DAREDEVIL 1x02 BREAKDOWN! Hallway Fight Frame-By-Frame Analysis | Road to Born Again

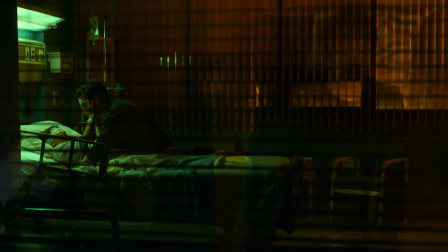(4:09)
Young Matt says, "I can't see," which transitions to adult Matt gasping, "I can't breathe."
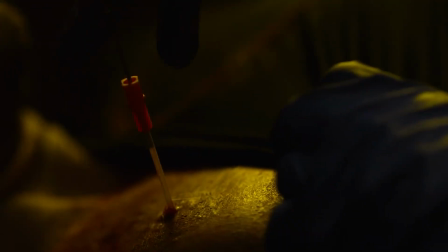(4:14)
His own heartbeat must be deafening to him here. Claire helps Matt breathe, and he explains that the Russians kidnapped a boy.
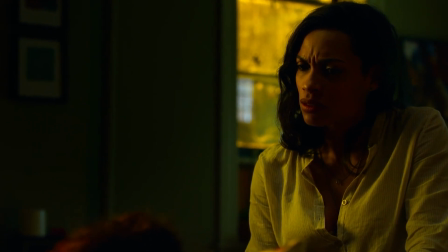(4:20)
They've been running a human trafficking ring out of Hell's Kitchen. Took over when the Italians folded up. Now, if we are reaching to connect this to a possible parallel MCU history,
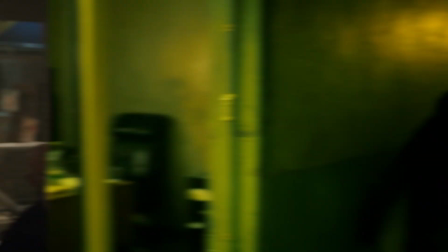(4:27)
these Russians could be affiliated with the tracksuit mafia, because one of the guys in that hallway he fights later is wearing tracksuit pants.
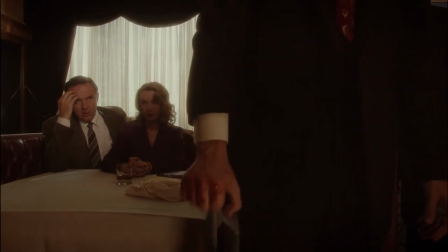(4:33)
And the Italians could refer to the Manfredi crime family, whom we saw in the 1940s in Agent Carter,
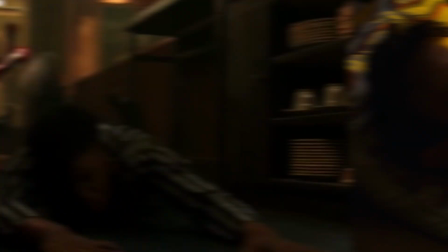(4:38)
and the same group who was foiled by Peter Parker in a deleted intro scene from Spider-Man Far From Home. Matt explains how the Russians took the kid to set a trap for him. something we never see. Something
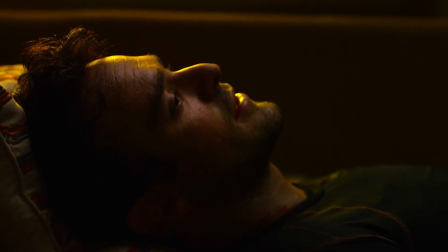(4:47)
It's one of the rare violations of the show-don't-tell rule in screenwriting that actually works,
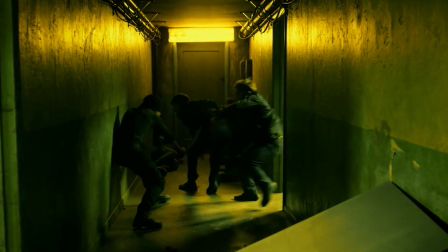(4:52)
because this is character development for Matt and Claire, and the episode ends with the ultimate no-dialogue show-don't-tell anyway, making that a fight that,
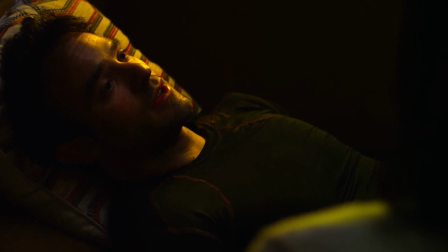(4:59)
based on this exposition and this scene, is technically a rematch. Matt has had such a long night.
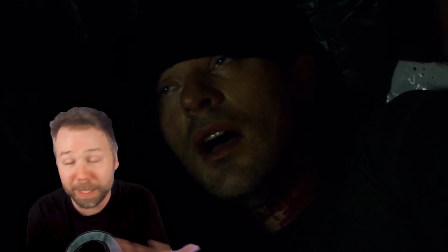(5:03)
All of this is really the second half of his night, after, for most of us, it would totally be over. And Matt's steady breathing has allowed him to attune his listening.
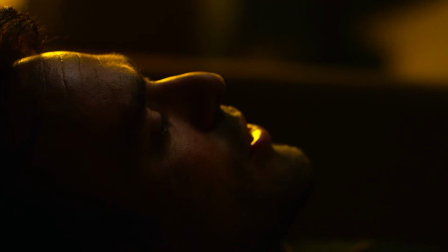(5:11) Someone in the building. A man going from door to door. How do you know that? He's on the third floor already.
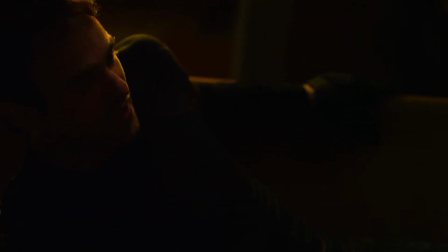(5:16) He smells like Prima cigarettes and discount cologne.
Ah, by telling, not showing in this instance, the episode traps us within Claire's fearful point of view,
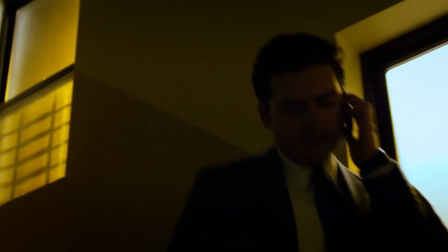(5:25)
so it makes the idea of this smelly killer somewhere in the building even creepier, like Anton Chigurh in the motel in No Country for Old Men.
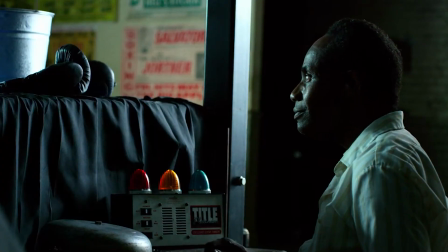(5:31)
And we flash back to Jack taking a beating in the practice ring, and the bell is so loud for young Matt, who still isn't totally used to his heightened senses.
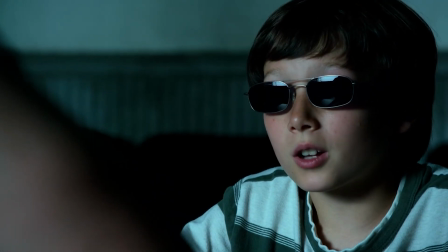(5:38)
Matt is learning Braille.
Each grid is 6 possible dots, so each letter is a combination of those dots.
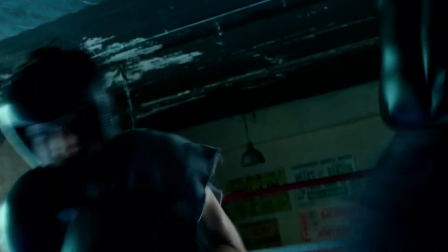(5:44) You get to feel for what's not there as much as what is.
Yeah, Matt likens this with boxing, sensing where a punch could be going before it's thrown, but it's also a worldview that Matt will take with him.
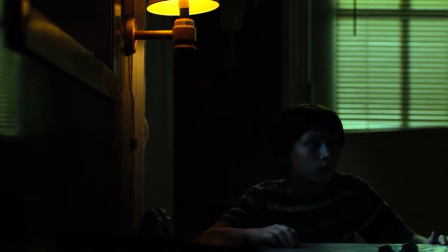(5:53)
Like when his dad is not there, he must still feel for someone who's not there, or when a kid who should be safe in bed isn't there.
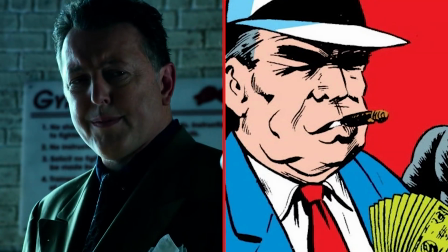(5:58)
Matt is the one who senses it. Roscoe and Silk drop in. Roscoe is Roscoe Sweeney, or the Fixer from the comics, known for fixing fights.
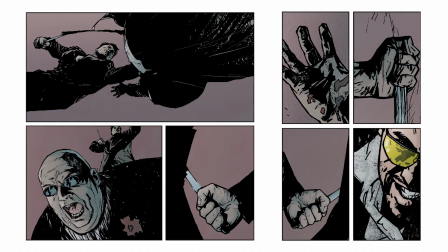(6:05)
Silk is a comics character of Sammy Silk Jr., who is a friend of Kingpin's son, who actually organized an assassination attempt on Fisk and outed Daredevil's identity to the FBI.
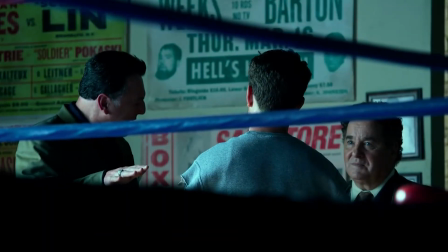(6:13)
These two set up a match with Creel.
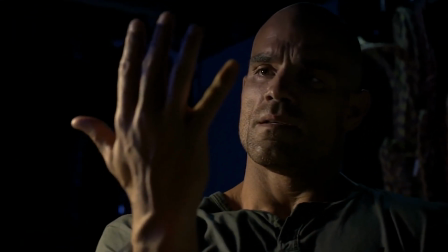(6:15)
Now, we saw Carl Crusher Creel in Agents of S.H.I.E.L.D., where he played the character of the Absorbing Man, a guy whose skin takes on the property of anything he touches, and in the comics, he gets his power from Loki,
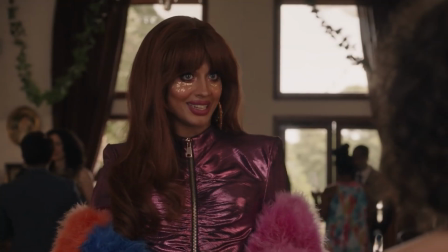(6:23)
and he later partners up and marries Titania, who we recently saw in She-Hulk. But this is the only episode of Daredevil where Creel gets mentioned.
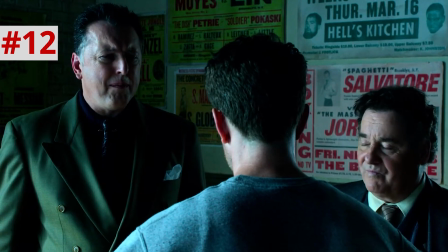(6:30)
These two assholes say, "You're young yet.
Plenty of time to have more kids. What can I do for you boys?"
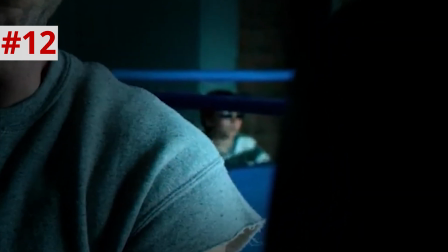(6:36)
And you know Matt totally heard this shitty comment from across the room in the background. We actually later cut to Matt's point of view at one point proving this.
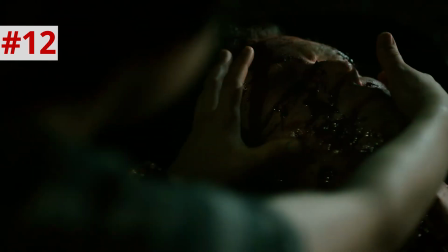(6:42)
And since they pressured Jack into taking the money for his son, Matt's father's death will be guilt that Matt carries with him for the rest of his life.
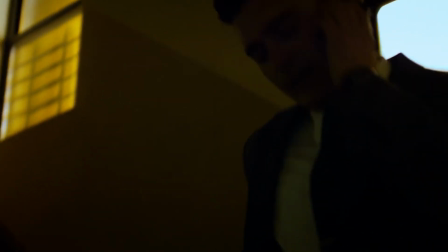(6:49)
So back in the present, Matt knows that the fake cop didn't buy Claire's story, so he pulls an American Psycho and
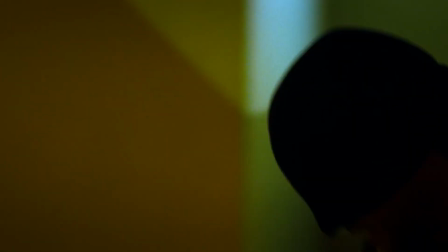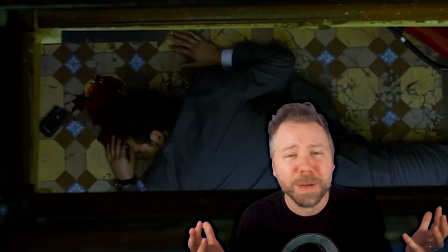(7:00)
such a brutal hit. I miss when Marvel superheroes could hurt people like this.
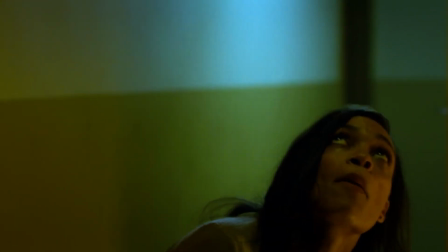(7:05)
And Matt can sense someone watching them, young and scared, meaning that Matt can listen to Santino's heartbeat and know how young he is and know how scared he is based off that.
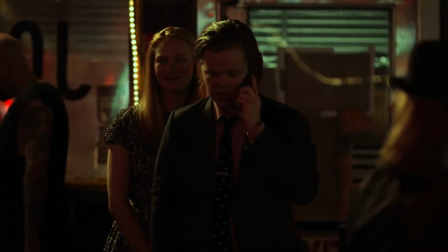(7:12)
At Josie's bar, Foggy calls Matt.
"Climb off wherever you're on and get down here."
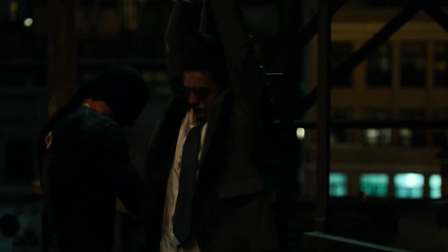(7:16)
Yeah, Foggy assumes that Matt is getting laid, but he's actually in this moment probably on top of a corpse dragging him up to a roof. Because I know anytime I try to drag a couch up the stairs, I end up sitting on it. Pethet, Pethet. Ah, just nap time.
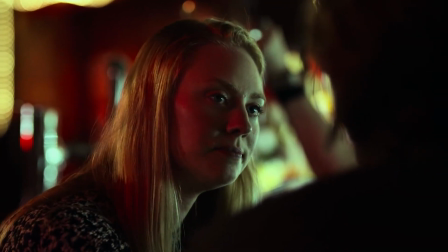(7:28)
So Karen talks about how she can't get the blood off her carpet, suffering from PTSD.
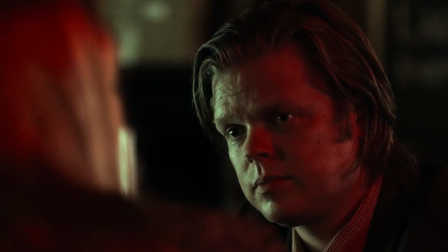(7:31)
And the lighting of the scene casts both her and Foggy in red from the neon of Josie's sign, but it's like it's pulling them back into the bloody opening credits of Hell's Kitchen. But Foggy transforms that anxiety into something to set Karen's mind at ease.
"These guys are harmless.
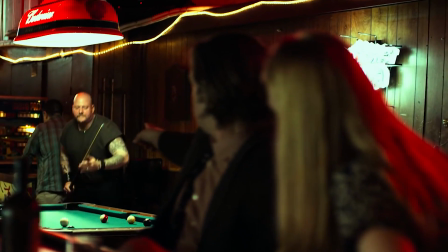(7:46) That's Tom Belkin. He's the road captain in the Kitchen Hellions.
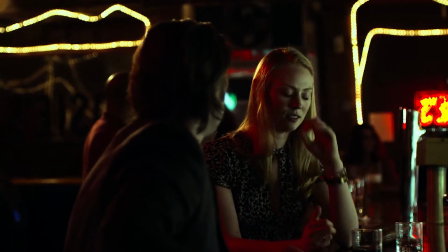(7:50) He organizes the food drive every Thanksgiving. That's Clint Peterson.
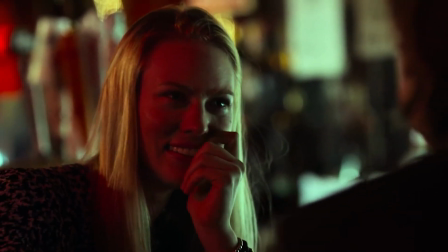(7:55) He is a criminal. But he's turning it around. We are this close to getting his kids into St. Agnes Daycare."
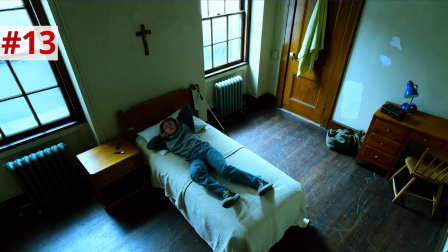(8:03)
St. Agnes Orphanage is where Matt goes after his dad dies. It's also where Agents of S.H.I.E.L.D.'s Daisy Johnson grows up.
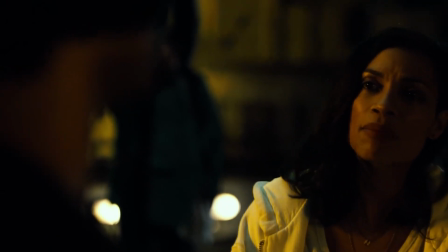(8:10)
Matt strings up the Russian on the rooftop by a water tank, and Claire admits she helped him because at her hospital, she's been hearing stories of a man in black mask saving people, so she felt compelled to help him.
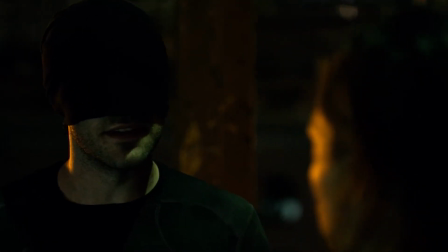(8:18)
And Matt says, "I know you're afraid.
You can't give in to the fear. If you do, men like this win."
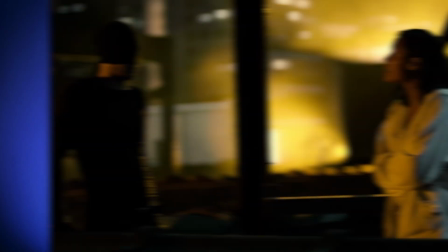(8:26)
It's interesting that Matt discusses his moral reasoning behind his vigilantism right here,
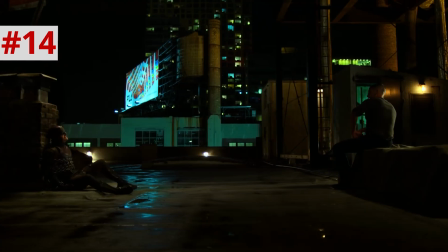(8:30)
because either this rooftop or one similar to it is where Matt will be tied up in season 2 when he debates Frank Castle about where that ethical line really is.
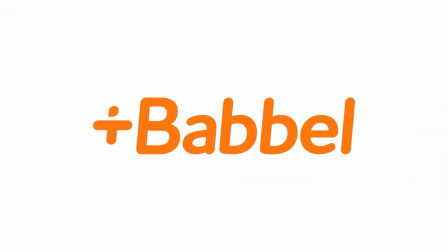(8:37)
And today's video is sponsored by Babbel, one of the top learning language apps in the world. Babbel specializes in preparing you for real life encounters and situations. And new Rockstars, we've been using Babbel for a while now, and it's great. Studies have shown that 15 hours of using Babbel is the equivalent of a semester of college Spanish. And 15 hours in Babbel flies by like nothing. You can watch videos, listen to podcasts, play games, or do sessions. Whatever kind of learning mood you're in, Babbel's got something that fits the bill. You're learning, but it's gamified enough to be legit fun, too.
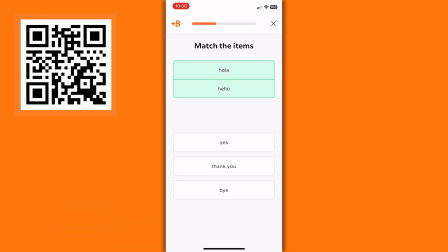(9:06)
I have daily goals and achievements I can unlock as I learn the language. At this point, I've been using Babbel long enough that I've leveled up from the hello, goodbye, please, and thank you stuff to the more interesting things like siempre como de más días palomitas de maíz cuando veo películas. Está bien, las palomitas de maíz son muy sabrosas. So get 60% off your subscription when you click the link in the description or scan the QR to start learning with Babbel today.
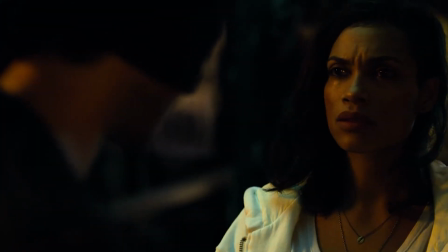(9:31)
The transition comes with young Matt reading this quote.
"There's a price to be paid for division and isolation.
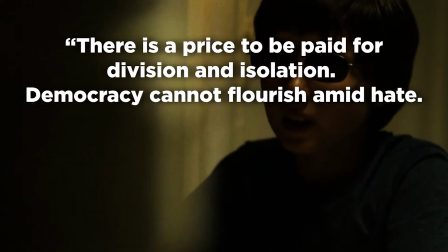(9:37) Democracy cannot flourish amid hate. Justice cannot take root amid rage.
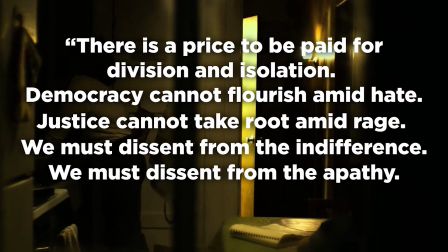(9:42) We must descend from the indifference. We must descend from the apathy. We must descend from the fear.
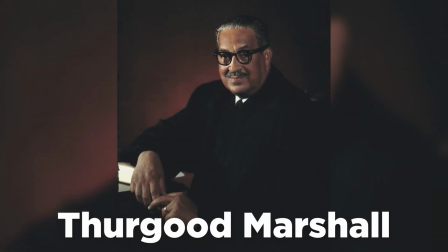(9:48)
These are the words of Supreme Court Justice Thurgood Marshall, part of his 1992 Liberty Medical Acceptance speech, and clearly Matt took that message of dissenting from fear to heart.
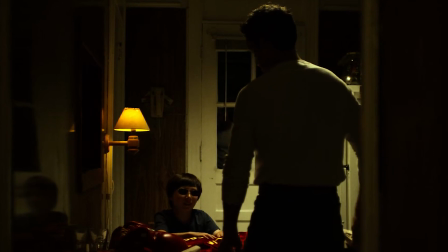(9:56)
But what really is the price to be paid for isolation? Because this quote does, in a way, inspire Jack to go win the fight with Creel, something that he does out of desperation,
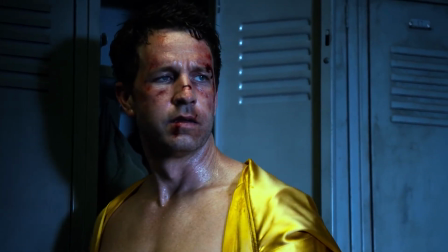(10:05)
out of machismo, and an unsolicited hero complex, which ends up leaving his son isolated.
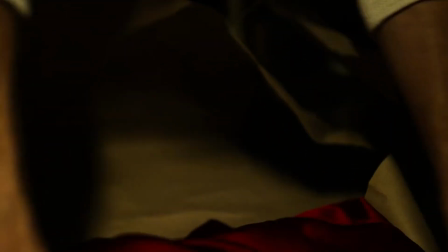(10:10)
I think he took the wrong message away from Marshall's words. Jack shows off his new boxing uniform, which he describes to his son as red, really red,
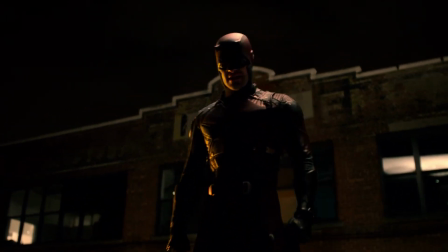(10:17)
foreshadowing Matt's future choice of his own costume, and he says, "The thing about red, I can't tell how much you're bleeding."
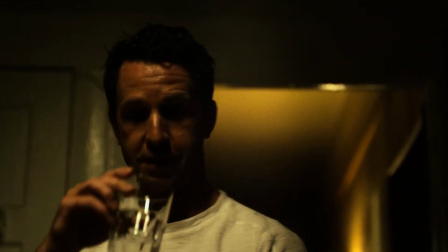(10:24) Who says I'm even gonna get hit? We're Murdochs. We get hit a lot.
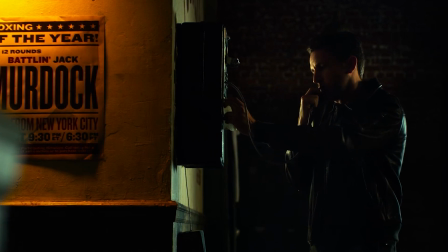(10:30)
Jack calls his bookie, telling him to put all the money on him to win by knockout, knowing it'll probably mean his death by the Mafia.
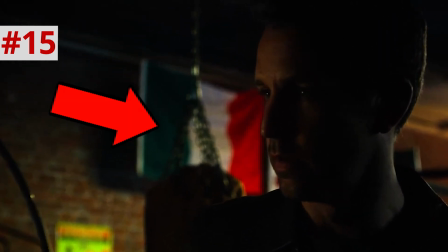(10:35)
After making a call, notice how Jack leans back and an Italian flag is framed behind him, some of those Italian mafiosos whose world he's about to blow up.
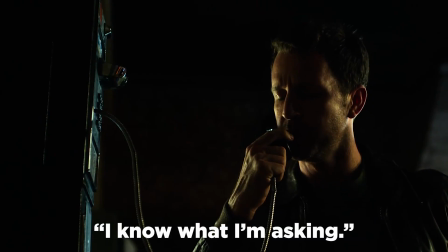(10:42)
Jack then calls Matt's mother to look after him, saying, "I know what I'm asking." Now, what exactly happened with Matt's mother is explored later in the series, but in the comics,
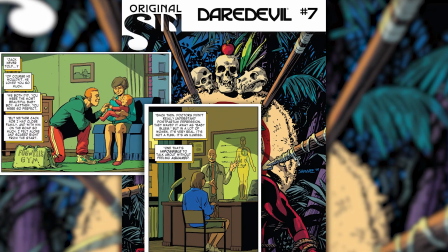(10:51)
Maggie Murdoch suffered from postpartum depression that turned into paranoia, and she actually tries to assault the baby,
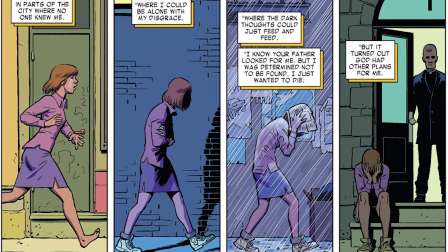(10:56)
and she ends up leaving the family to go become a nun. So depending on where exactly Maggie is in her life, again, Jack is not making the best choices for his son here.
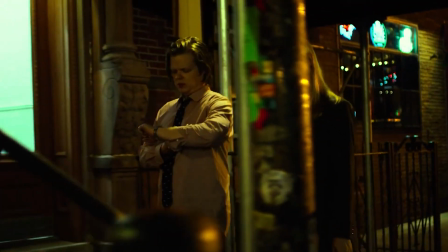(11:04)
Drunk Foggy and drunk Karen walk the streets to kill some time.
After what you told me, I'm never going home again.
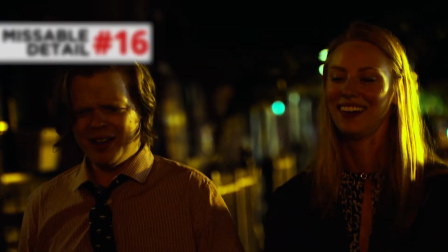(11:10) Men are waiting in the dark corners of this world to prey on us.
As he says this, they pass under some red light, the bloody world of Hell's Kitchen, saying, "Oh, go ahead,
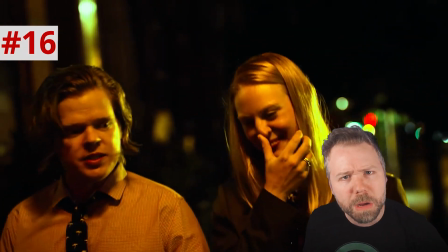(11:18)
you joke wanna be Josh Lyman, but these few blocks of Midtown Manhattan with our failed UCB location are gonna mess you up."
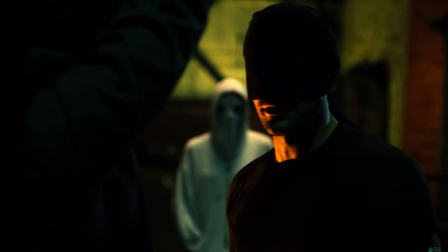(11:24)
On the roof, Claire is now masked up in a Shy Guy look that looks even scarier than Matt does. She's clearly gotten over her reservations real fast and helps Matt torture the Russian.
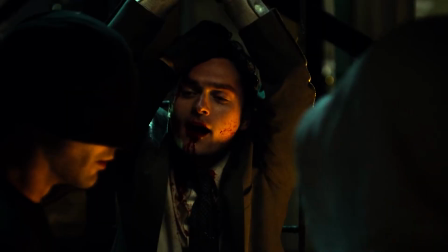(11:32) Try stabbing him, just try jamming a nerve. Where is it? Going through here.
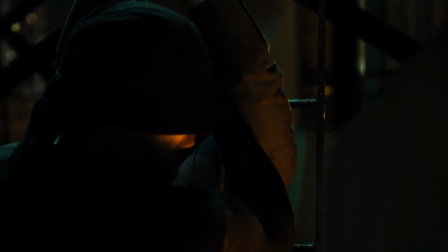(11:37) Right above the eye. You want to go in right under there. How will I know when I find it? He'll tell you.
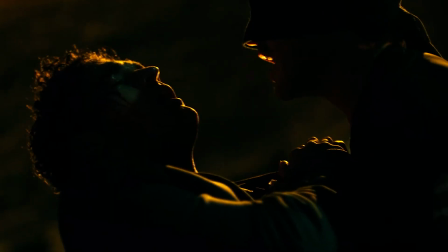(11:44)
And Matt brings the guy over to the edge and tells him, "I need you to know why I'm hurting you. It's not just the boy. I'm doing this because I enjoy it." This convinces the Russian that he is dealing with a psycho, and he spills the location of the kid under the Troika restaurant.
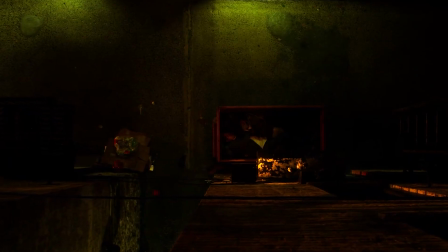(11:59)
And Matt actually drops this guy in the same dumpster he himself was found in the beginning of the episode.
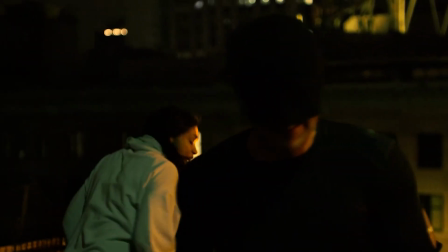(12:03) Is he dead?
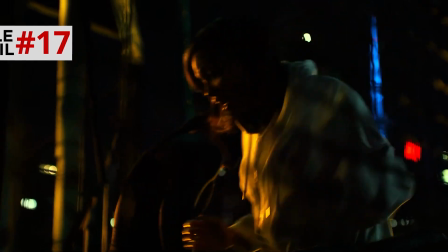(12:09) He'll live.
Yeah, this tells us that Matt wasn't entirely sure when that guy landed in the dumpster if he was gonna be okay.
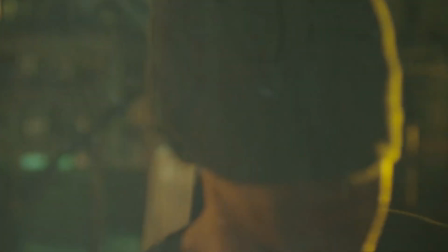(12:15)
And as Matt slowly limps off to possible death, we cross-dissolve into his father in the tunnel before his fight.
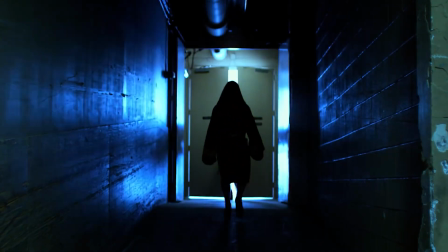(12:20)
When he goes through those doors, he's bathed in light because he is walking right into that afterlife by doing this.
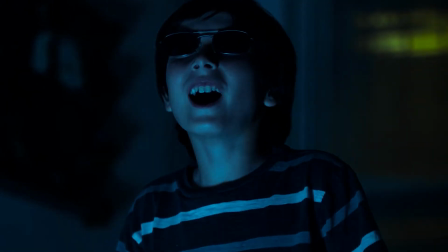(12:25)
And we see this fight from Matt's point of view as he listens to it on the TV.